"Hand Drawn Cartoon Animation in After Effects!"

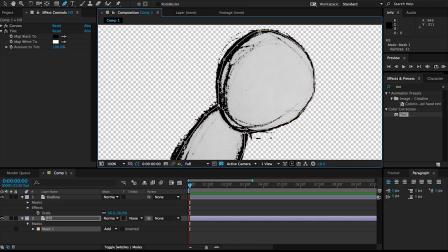So let me just speed through here and close this up, and now you can see what that did.
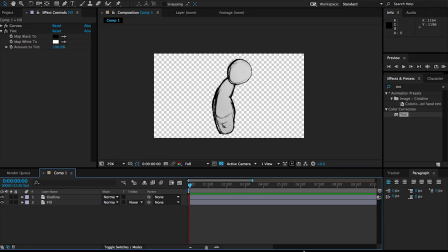Pretty much the combination of the two layers, we have our outline separated from our fill, and that's pretty nice.
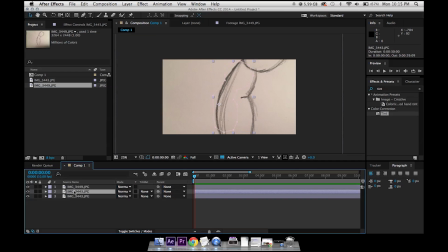So let's drop in another frame that we drew. So now we're moving on to the second hand-drawn frame. I'm going to drop down the opacity and scale it down. We pretty much want to match this as close as possible to the position and scale of the previous frame.
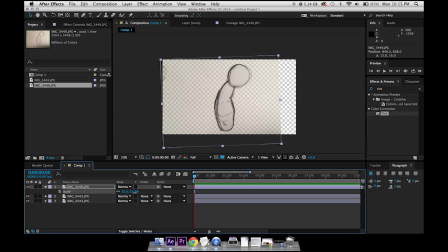So that looks pretty good. Once you find your match, just bring up the opacity, and we're going to repeat the same steps again for this one. So you can see me duplicating the layer, renaming it fill, top one outline, and then what we can do is just go back to the previous ones that we created,
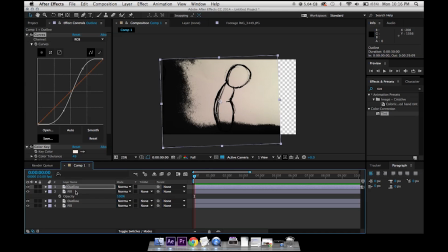Command A or Control A if you're on a PC to copy all the effects, and go ahead and paste them on the new frames.
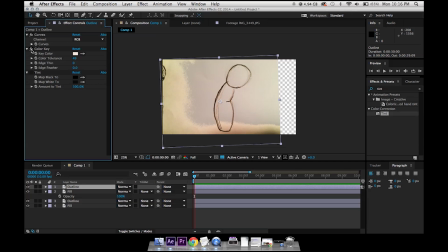You're going to see some issues just because the lighting might have changed, the color of your paper might be different. This is caused by the color key, so let's just turn it off momentarily and let's reapply it to the new color of paper. You might want to duplicate it in case you have shadows or darker areas in your paper.
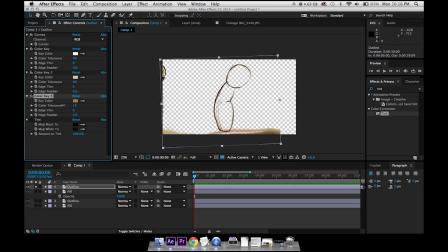So just mess around with it until you find a pretty good until you can clean it up pretty well. And once you do that, let's reapply the tint. You see we're still having issues with this color key here, so definitely play around with these until you are satisfied.
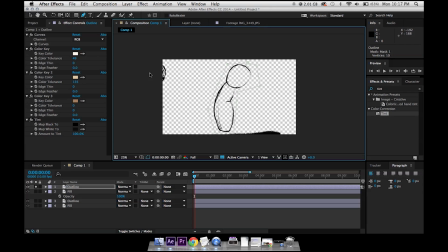So once you are, let's just recreate that garbage mask that we did. So this is the same thing, same process that we did earlier.
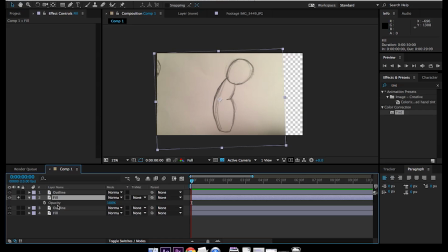We're going to work on our fill. So again, copy the effects on your previous layer, on your previous fill layer, and just paste them onto the new fill layer.
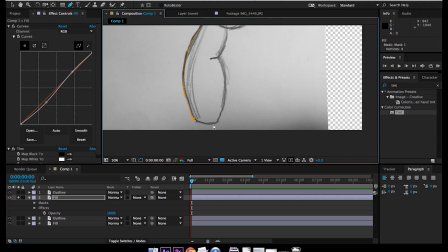Same thing, we're going to make a mask that's pretty fairly accurate.
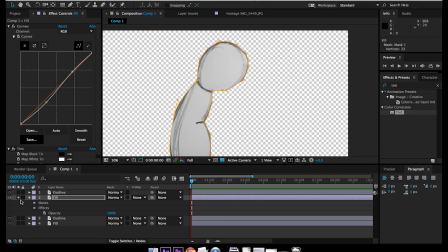And then once we've done that, we have our second set of frames with our outline and our fill.
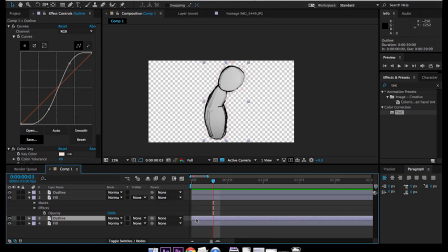Now the next step is creating that jittery type of effect
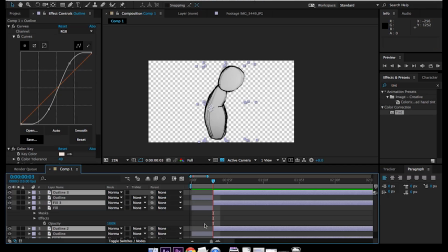that makes it seem like each frame is hand drawn over and over again.
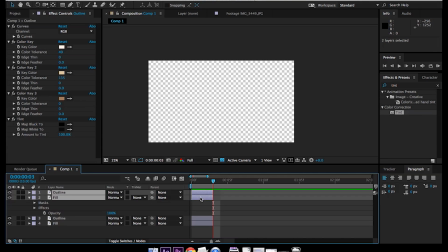So I'm going to make my layers about 5 frames long.
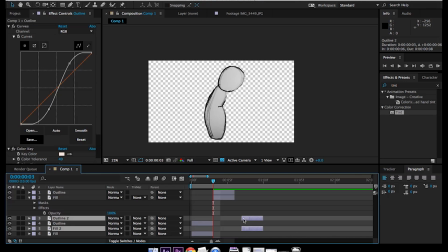I'm going to move the second set over, and then I'm just going to duplicate the first set, move it over, and we're pretty much just trying to create a loop. I'm sure there's a better way of doing this, but you can see the effect that it gives. It looks like it's it's being hand drawn over and over.
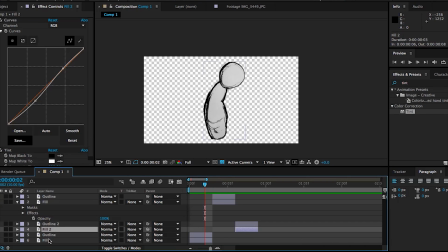It's like a sketchbook coming to life, which is kind of the feel that I wanted to give it. Something that we can do is we can duplicate one of the outlines, put it above everything to give it some type of consistency. If the effect is a little bit too jarring, a little bit too distracting, you can do that.
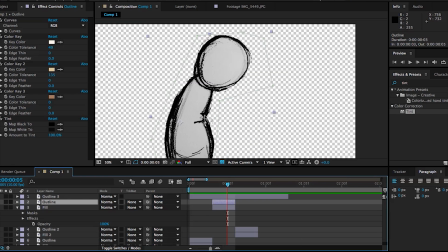One thing that I noticed too is there's a little piece, like a little line on his stomach that kind of disappears. So I'm just going to duplicate that layer and create a mask around that element, and stretch that out over your whole loop pretty much.
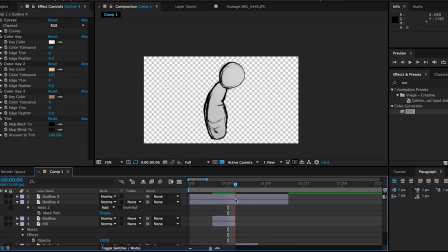So now you can see that that little piece is staying there, and it just doesn't disappear from one frame to another. So I think that this is not too jarring. I think this is pretty much how I want it to be. So what we can do is just make another copy one more time, put it at the end, trim it all together,
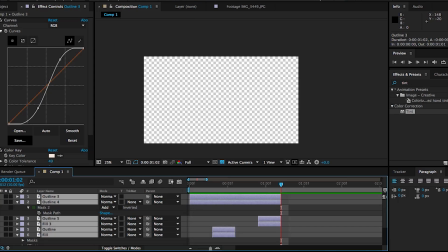and what we can do is pretty much pre-compose the whole thing, call it body,
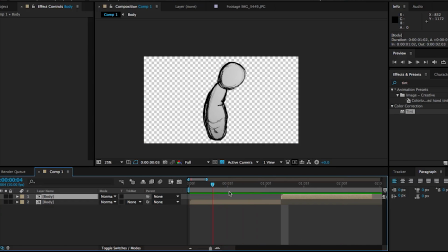and then we can create even more loops by duplicating that pre-composition, I think is how you call it.
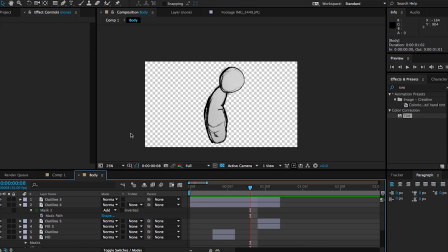Yeah. So this is not looking too bad. We can go back in here, make further adjustments. One thing that you can do is you can just add more variation. So you can select, let's say, the outline of one of them and use your arrow keys to kind of like move it around a little bit,
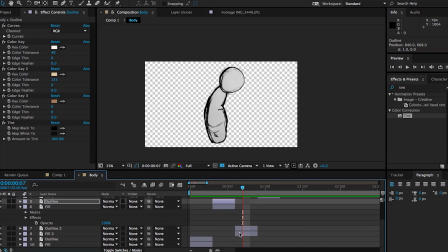so it doesn't look like it's the same two drawings being repeated over and over. If you add a little subtle movements in between each frame, you make them all different in a way, it'll look like more drawings have been made. So it doesn't, you don't give away the illusion that it's actually just 2 frames being kind of looped.
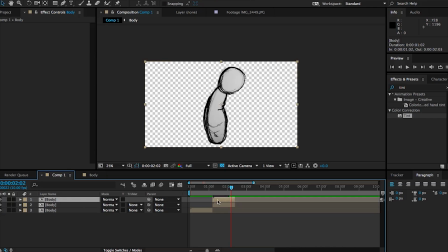So this is looking pretty good. I think it's time to move on.